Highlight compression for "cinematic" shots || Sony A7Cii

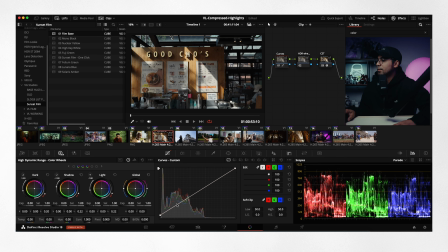And what we can do is kind of like drag this down. But if we want more control, the first thing that we want to do is click on this 3 dots and turn on editable splines. When we click one of the points, it'll have one anchor right here.
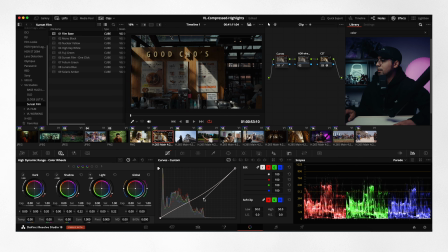And in this way, we can bend the curve however we want.
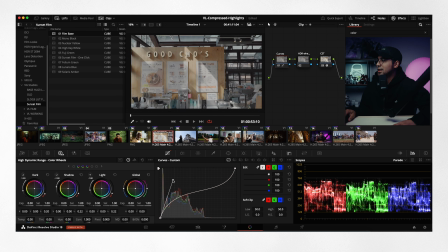And then the other point also has this, and we can have this kind of S-curve.
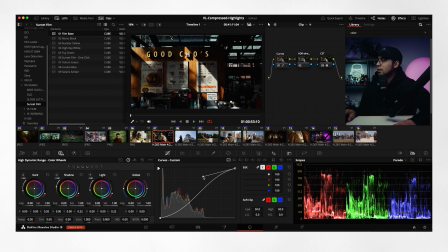Let's do an S-curve right now, right here, to up the contrast. And then if we want lower contrast, we're going to do a reverse S-curve. All right. Now we're just going to reset the node again. Let me show you guys, if we bring this down, you can see that the highlights go down, right?
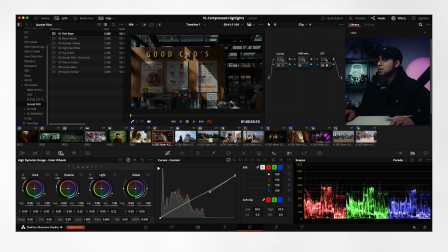And at the same time, it's lowering the overall exposure. Now, when I bring this down, the highlights, we're compressing the highlights.
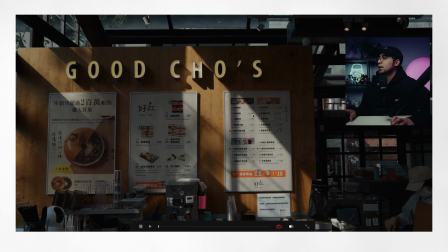And if we kind of look at the overall image, turn it off, the H is a little bit overexposed.
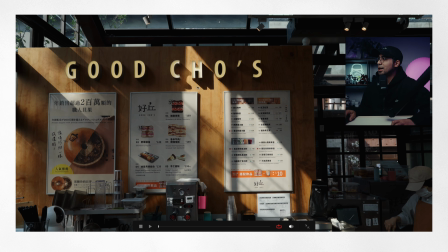Now you can mask this, but I'm also thinking that this one, I need to balance out the ambient and the hard light.
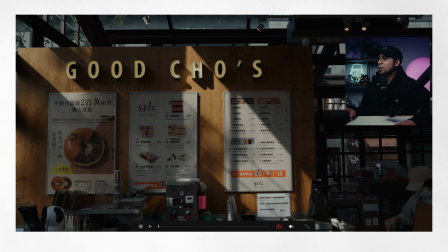So if I turn on the node again, it brings down the overall exposure,
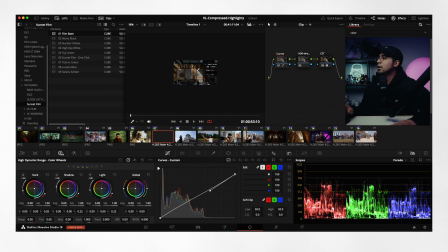but now we can see that the hard light is softer. And then since it's darker in exposure,
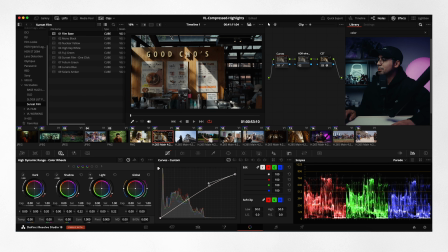I'm going to use this anchor tool and I'm just going to lift it up and make sure to kind of have it parallel to this line. Now the overall image is kind of like contrasty now. We're back to kind of where we started, but now it's overexposed. It's because this one is way too long.
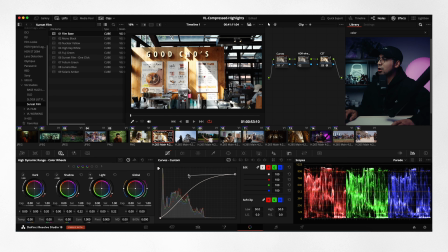If we push it to the left, what happens is that the contrast goes higher in terms of the highlights.
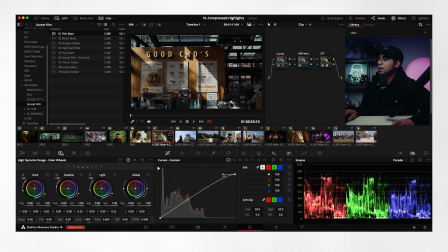Now, since we compressed it down, we can kind of manage our highlights here. If we turn on and off, you don't really see a lot of difference, but you can see the scopes being compressed.
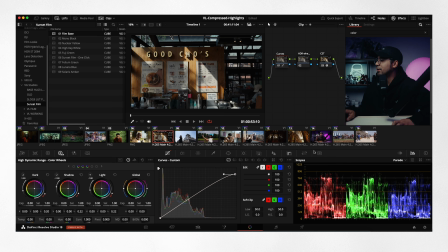The top layer, the hottest part of the image is going down, but the mids is also going up. So if we kind of force this down right here, we can see that the overall image again goes down, but then I want to lift the mids
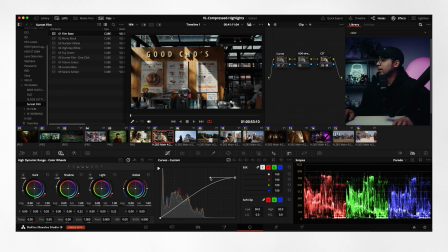by moving this anchor point to the left. Okay, and then if we go down, that should be it.
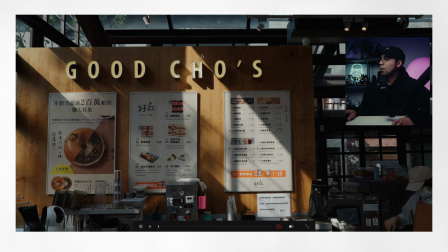Perfect. So this is off and this is on. What's happening is that I'm just softening the hard light, which is kind of good because it kind of looks like it's, you know, balanced out, especially because this is a run and gun shoot.
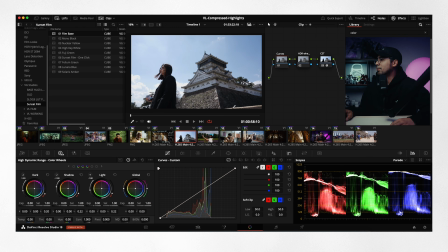I had no control over the lights. This is way too bright in my opinion. Obviously, this is probably overexposed. This might be overexposed, but let's see what we can do. I'm just going to drag this to make everything kind of flatter.
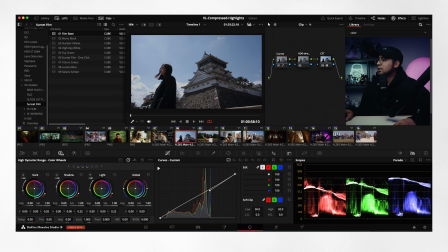So yeah, these are overexposed, but once we lift this up and bring this down just a little bit more, it kind of just balances the image and it hides that hard light.
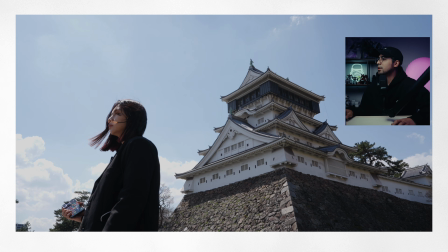This is before, this is after, this is before, this is after. It just makes the image a little bit more pleasing.
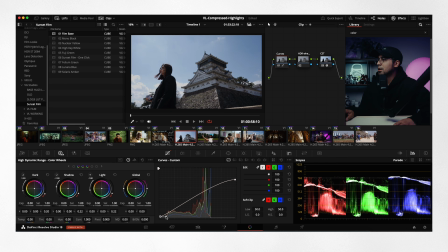And then I'm just going to lift up the blacks just a tiny bit and lift that up. And then from here on, we can just add a LUT if we really wanted to.
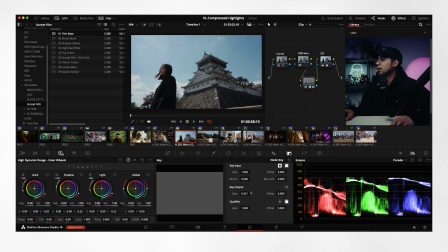That's way too much. So I'm going to make it like 40%, 50%.
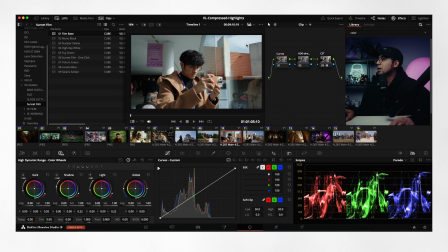Perfect. And that's it. Now let's go here. We can see there's a little bit of a hard light over here.
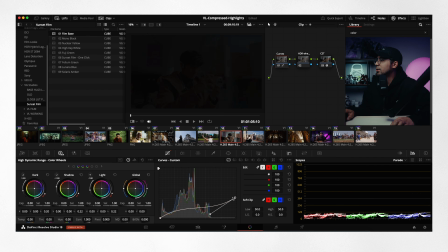This is right here. The phone is probably overexposed. If we bring that down, we're not retaining anything.
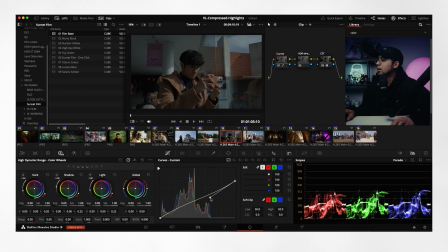So I'll put it here and we'll bring this back again.